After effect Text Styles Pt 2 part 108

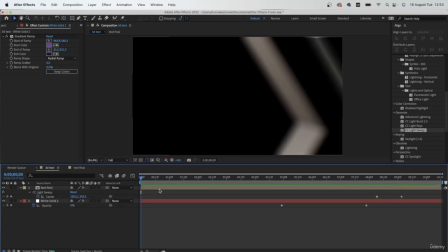8:19 So this color will do nicely for me. I'm also going to kind of fade out my entire composition. Make a keyframe for opacity at 100% and then 0 at the beginning.
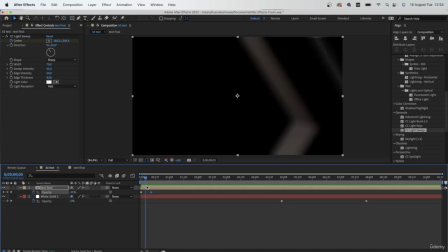8:38 So just like a slight fade like that as it's making its way down.
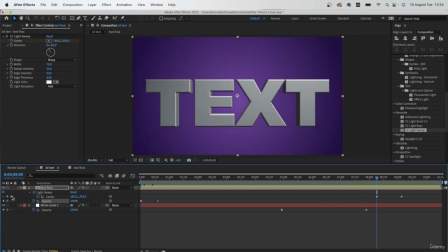8:45 I'm also going to hit U, go on my light sweep. The center is kind of in the composition,
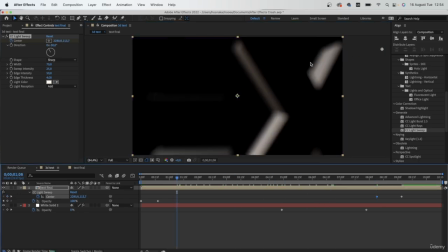8:54 just move it out so that we don't get that line when we're fading in our text.
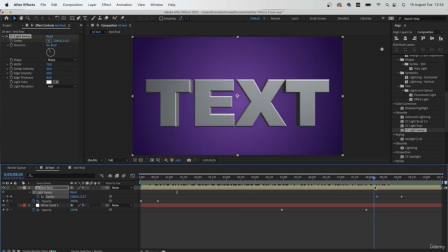9:01 So it comes in like that. Let's just check the speed. There we go.
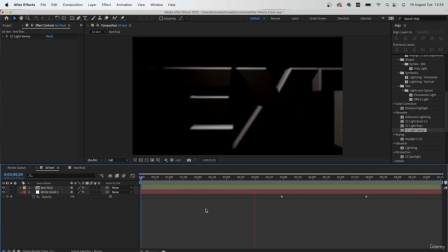9:07 So that's how you can create this really simple 3D text reveal using some lights in After Effects. Lights are really helpful and they can really turn a two-dimensional work into 3D just by adding some sort of
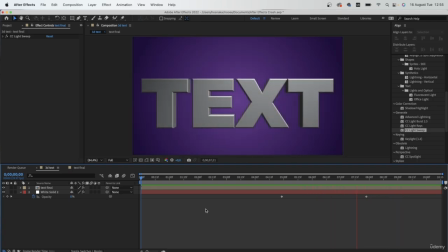9:25 lighting to your composition. We saw how we can use the different types of light to get exactly the result we want.
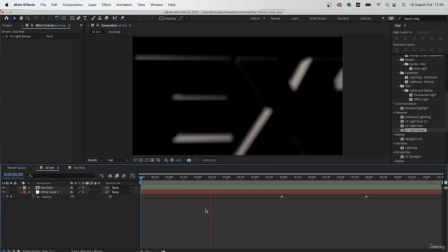9:33 And in the further lessons, we will be using lights more often because it's really essential when it comes to 3D work. So I hope you guys enjoyed this lesson. I will see you in the next one.